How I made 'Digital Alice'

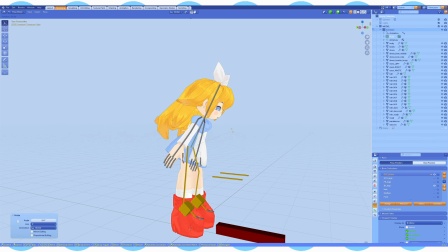982s
I just want my characters to be very flowy, like just pleasing to look at when they are animated.
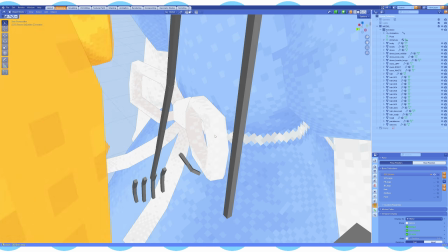988s
That's Alice. Something else that you don't really see that much in the video is that I modeled a whole freaking like bow tie on her back,
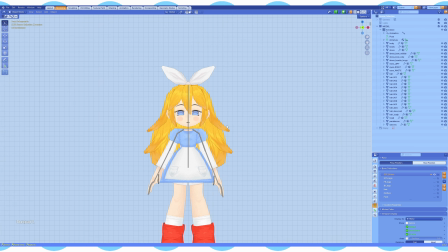997s
and I rigged it, see? But you never see it, so what was the point? What was the freaking point?
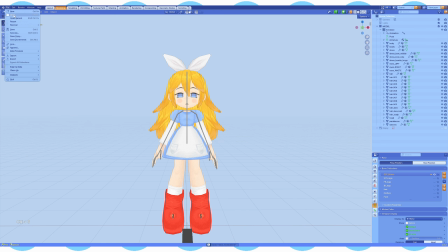1003s
That's Alice. Now let's look at the hair, shall we?
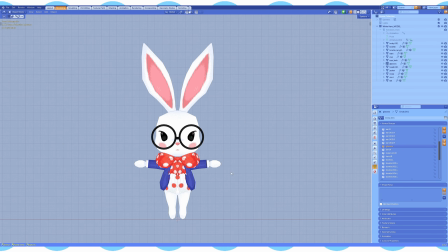1008s
There he is, that's the boy. The design for the white rabbit is also quite simple. It's mainly inspired by a couple of references I found on Pinterest.
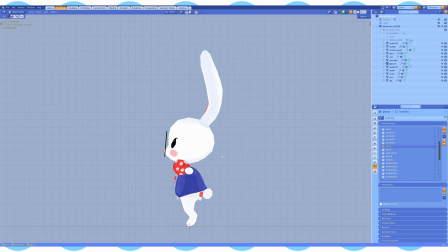1017s
I was going for kind of a plush toy kind of look for this guy.
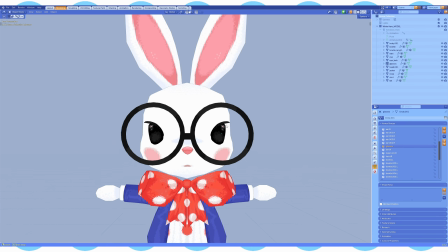1021s
And, you know, I also gave him huge glasses to contrast his otherwise tiny features because,
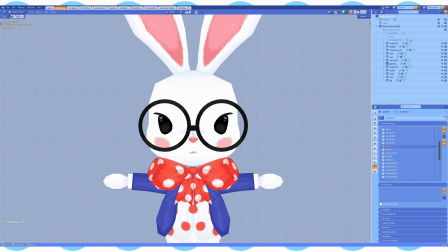1029s
I don't know, man, it just makes him very cute. Makes him very cute, like he's barely balancing glasses on his nose, you know what I mean?
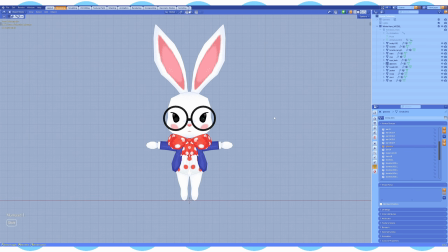1036s
It's actually the first time I modeled an animal type of character. I think I did pretty well.
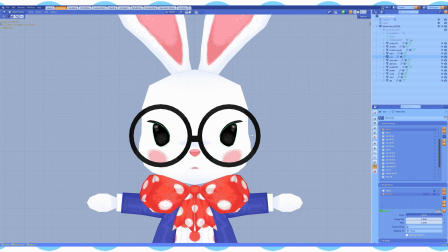1043s
And I also realized that I made a freaking blinking animation and I never used them. I never used this animation in the...
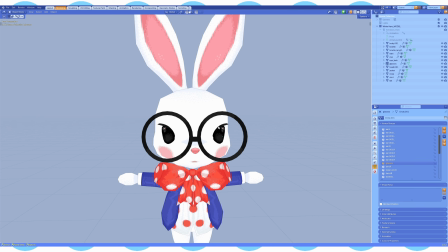1054s
I completely forgot that I did this, and I have not once actually animated it in the video, so there you go, lost media.
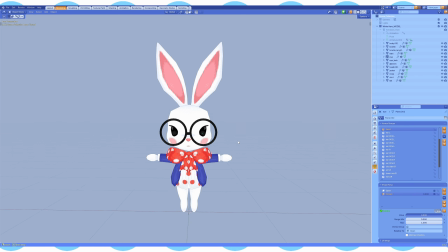1063s
Sorry, Stacy, lost media. Now you know. Now you know that the rabbit can blink. So what else can I show you when it comes to models?
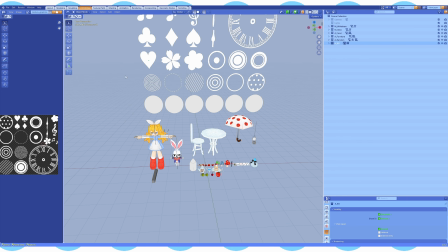1069s
I mean, I can show you just all the assets, really. I can show you all the assets that I modeled.
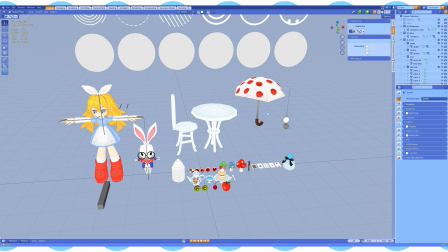1076s
Well, most of them at least. This is not all of them. So, for example, this is the stuff that I kind of modeled and textured myself.
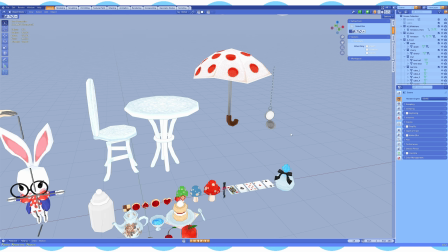1084s
There's quite a few objects in the video that I got from Sketchfab and stuff like that,
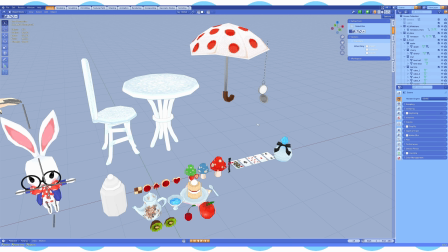1090s
and then I kind of modified them afterwards. This is the stuff that I made myself, modeled and textured, and oh my god, it took freaking ages, dude.
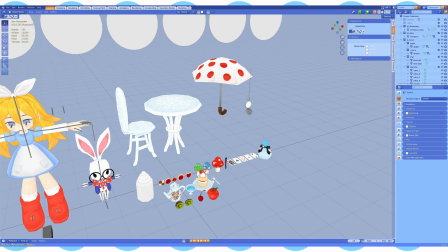1099s
It took ages, which is probably why I kind of gave up halfway through and just went like, nah, what is the point?
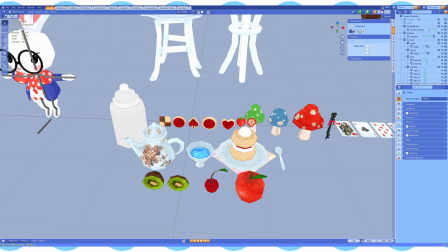1106s
But yeah, like I was going for this kind of like, I don't know how to explain it, like a very yummy vibe, you know what I mean?
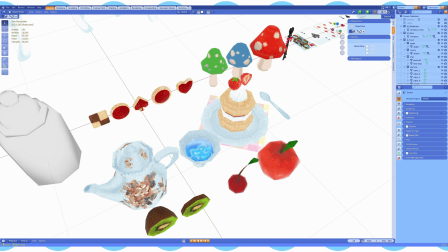1113s
I wanted a yummy vibe. So we got a lot of food, we got like tea that is blue inexplicably for some reason,
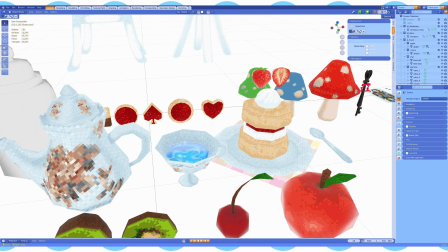1120s
you know, like you just make those choices that make things look a bit more appealing and well,
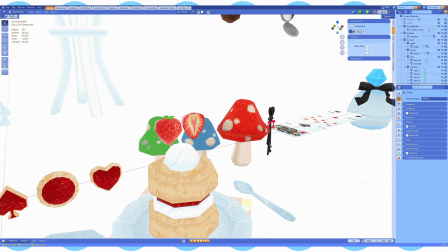1126s
appetizing in this case, you know? Because you can see a lot of effort went into texturing this stuff.
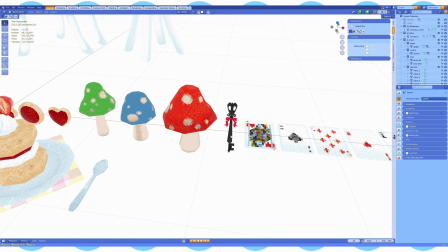1132s
Like the strawberries, the freaking key, dude, took ages.
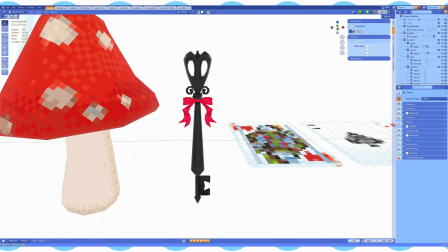1137s
This took ages, and it only appears at the very end.
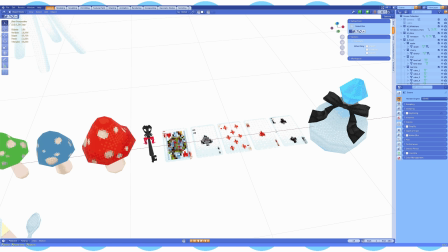1142s
There's the playing cards that you kind of recognize because of the dithering and the texture.
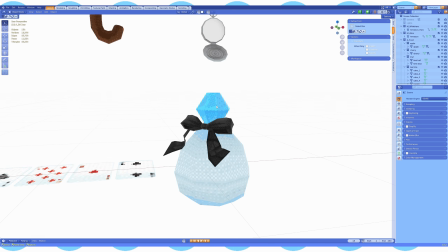1147s
Very appetizing flask, mysterious flask of something.
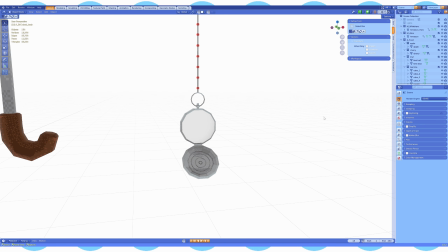1151s
Here's the watch that also took freaking ages, and yeah, it's also rigged.
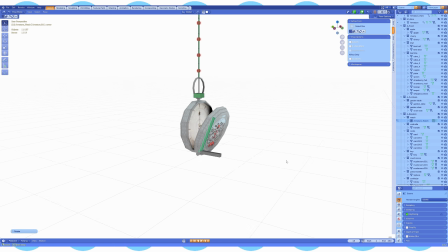1158s
This watch, so I rigged it in a way you can close it, you can open it, and then you can
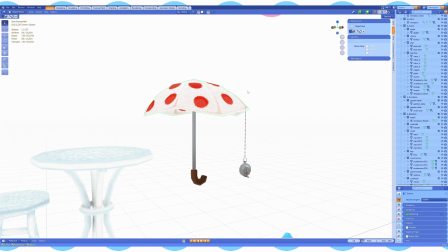1167s
move this, we got the umbrella, which also has a shape key that closes it.
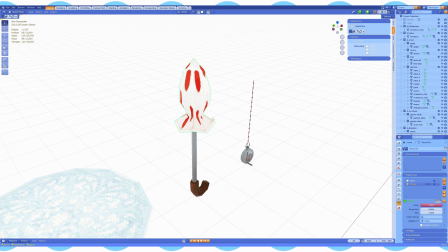1172s
But I didn't realize that when you like deform the umbrella to make it look closed, the texture deforms like hell.
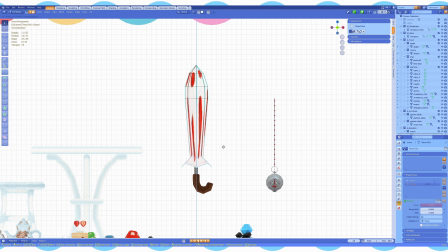1181s
Realistically, if you close an umbrella, it would probably be like here, like it would close all the way down here.
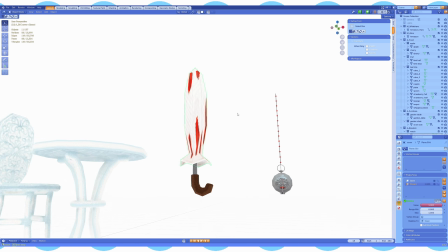1187s
But see what it happens when I do it all the way down there, like just the texture very ugly and stretched.
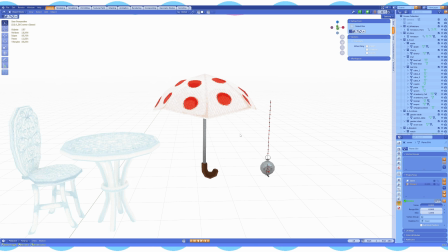1194s
But anyway, I didn't really use that animation either because it looks like ass.
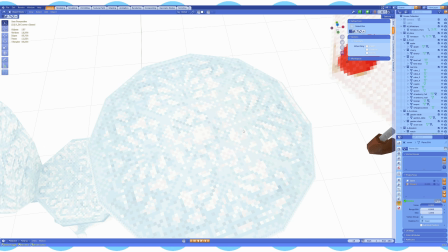1199s
This took a lot of time, and to be honest, you cannot even see the detail on here because it's yet again dithered and pixelated.
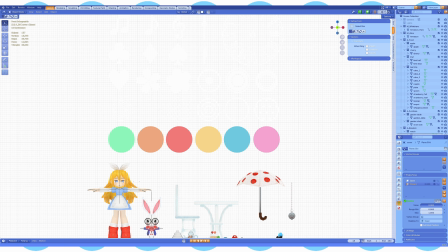1207s
But this took ages drawing this, and obviously here we have all the most of the
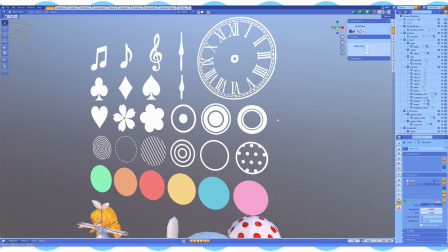1215s
motion graphic design stuff that I was using in the video.
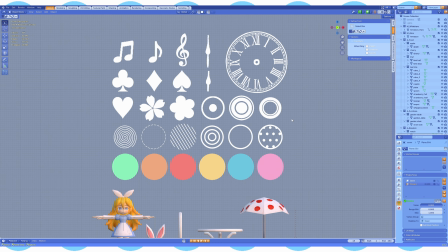1219s
So like all the circles and the flat shapes that happen in the background. I didn't use Adobe like After Effects or anything like that.
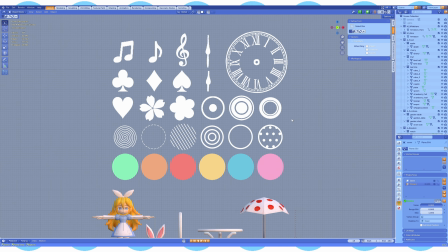1230s
I didn't use any motion graphic software. I animated everything by hand in here using, just transformation, movement.
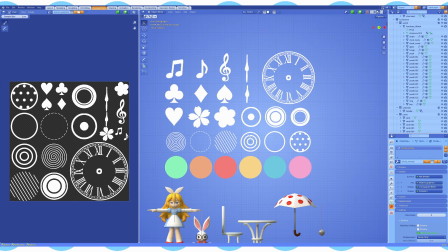1239s
So I made this sheet of a bunch of different shapes, and then I kind of split them into separate circles. I can just kind of mix and match them and just load whatever I want into whatever scene I want and use it there.
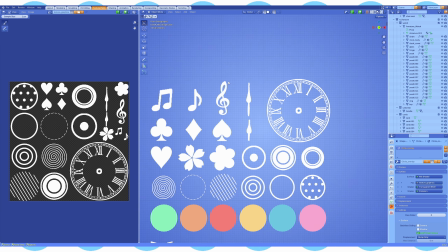1254s
The clock that I used a lot as well in a lot of scenes. I'll show you the scenes themselves later, and kind of I will show you how I set everything up.
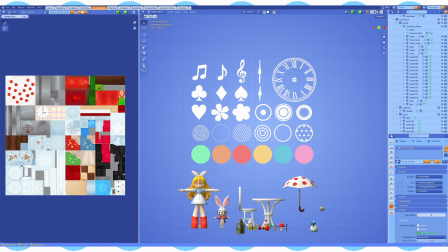1262s
I can show you the texture of the assets. As you can see, God, there's just so much going on.
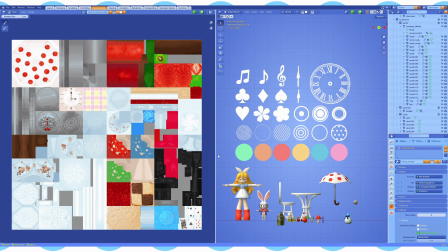1269s
There's just so much.
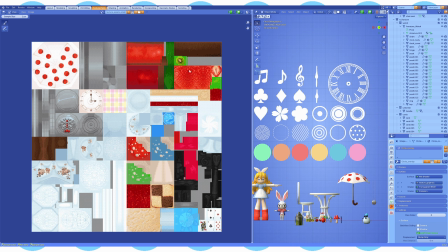1271s
I used a lot of photo bashing for the fruits especially, and then for the food, there's a lot of photo bashing there. But otherwise, other than that, I kind of did everything by hand, really.
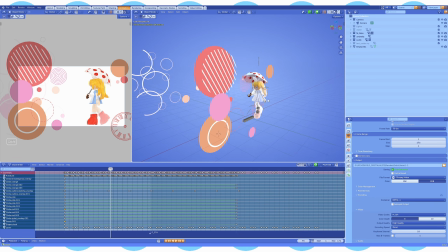1286s
I decided to just kind of go straight into the animating section of this video,
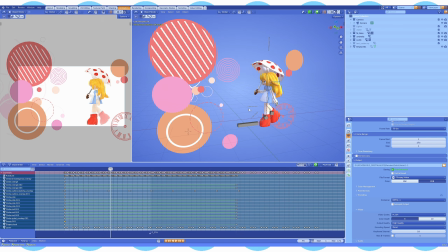1292s
which is going to be probably long and very kind of... There's gonna be a lot of yapping. This is not scripted or anything. I'm just clicking on files and showing you how they look.
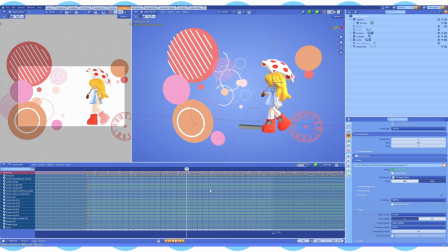1303s
But yeah, not scripted, so I'm gonna be... I don't know, I'm gonna be all over the place, I think. I don't really follow any techniques or rules.
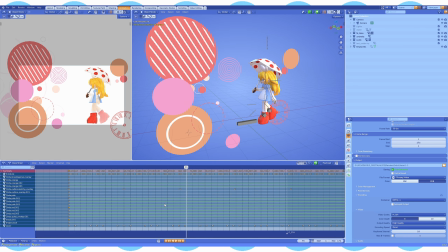1310s
I just do whatever feels right. And that kind of stuff is a bit difficult to explain sometimes, but I'll try my best. So yeah, gosh, where do I even start with the music video itself? It took me about a month and a half working on it, and that's like 9 till 5, Monday till Friday.
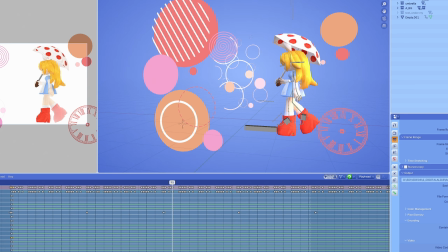1329s
This is the closest I'll ever get to full-time employment, I swear.
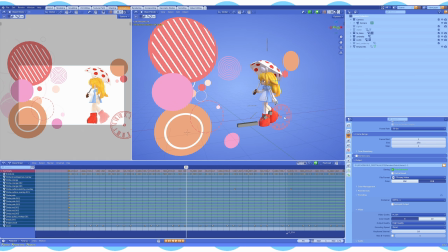1333s
I was taking a long break from my job, so I could afford to put a lot of time and effort into this. Otherwise, it probably would take me, I don't know, 3 months at least. So, I don't know, I decided to start with the scene of Alice walking because for me,
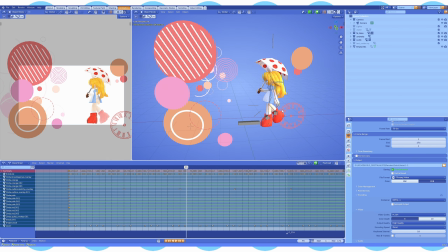1352s
this was the first scene that popped into my head when I was thinking of making this video.
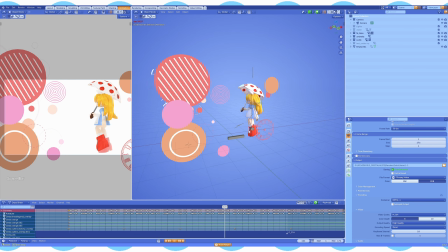1357s
I'm gonna break your illusion. This is how it actually looks like. This is how it's set up. The camera is right here. Camera is set to orthographic type.
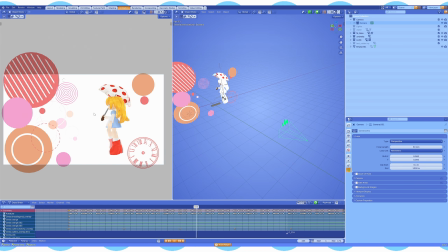1367s
If I switch it to perspective, it's gonna break the immersion a lot because, it's gonna look at everything as in like a 3D perspective space. If you change it to orthographic, it's like an isometric view, so everything is flat.
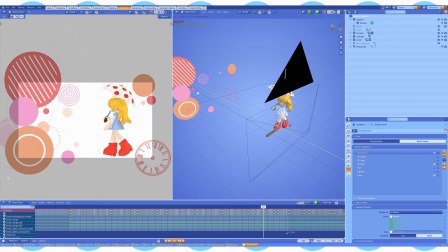1381s
And if I move Alice like forward or backward, her size does not change, right?
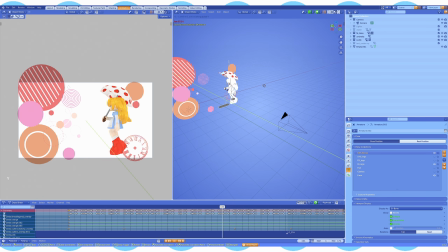1389s
If I switch it to perspective, see what I mean? This is like a 3D space.
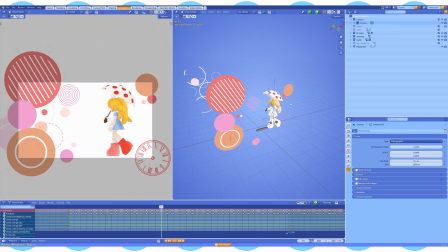1396s
So I used a lot of orthographic in this video because of the constant, those motion graphic elements that are constantly present. I just want everything to look like it's laid on a flat surface, almost like a 2D surface,
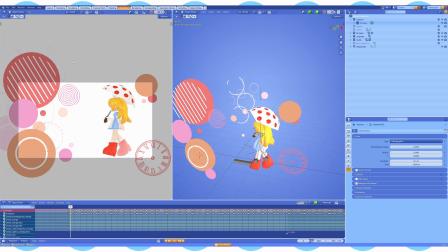1413s
to mimic what you would maybe do in Adobe After Effects.
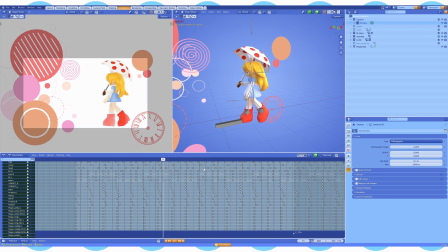1418s
You want to look at how the animation looks like? It looks like this. It looks like a freaking mess, dude.
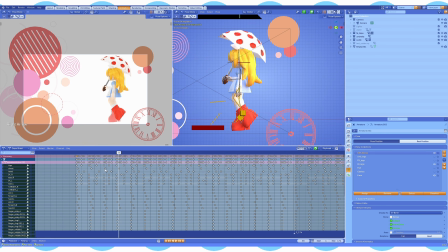1425s
If you want to learn how to do walking cycles, for the love of God, do not learn from this video. Learn from a good YouTube tutorial. There's loads of them for Blender and just for animation itself, just 2D animation really.
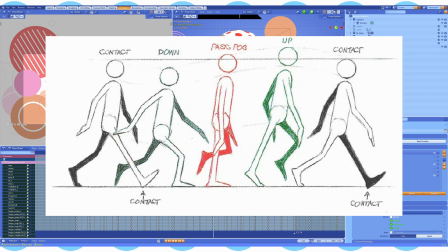1439s
Because I use this one very popular scheme that someone drew, and I just found this on Google.
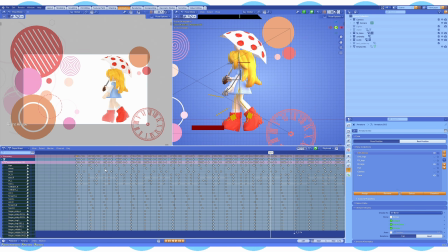1446s
I just use this as a reference picture every single time I animate walking cycle.
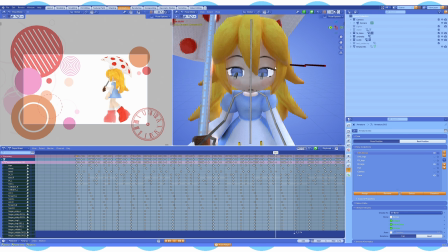1451s
And this is how she looks from the front. And as you can see, her eyes are very wonky from the front, but from the side, they are not.
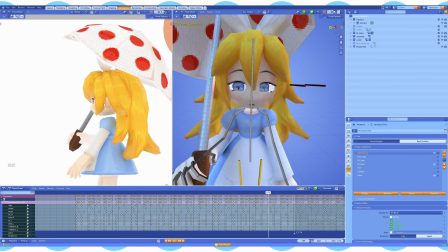1459s
You know why? Because Yet again, everything's an illusion.
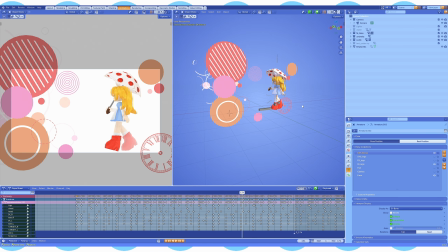1462s
If I can give you one tidbit of knowledge, of wisdom, animating in Blender is mostly lying to the viewer.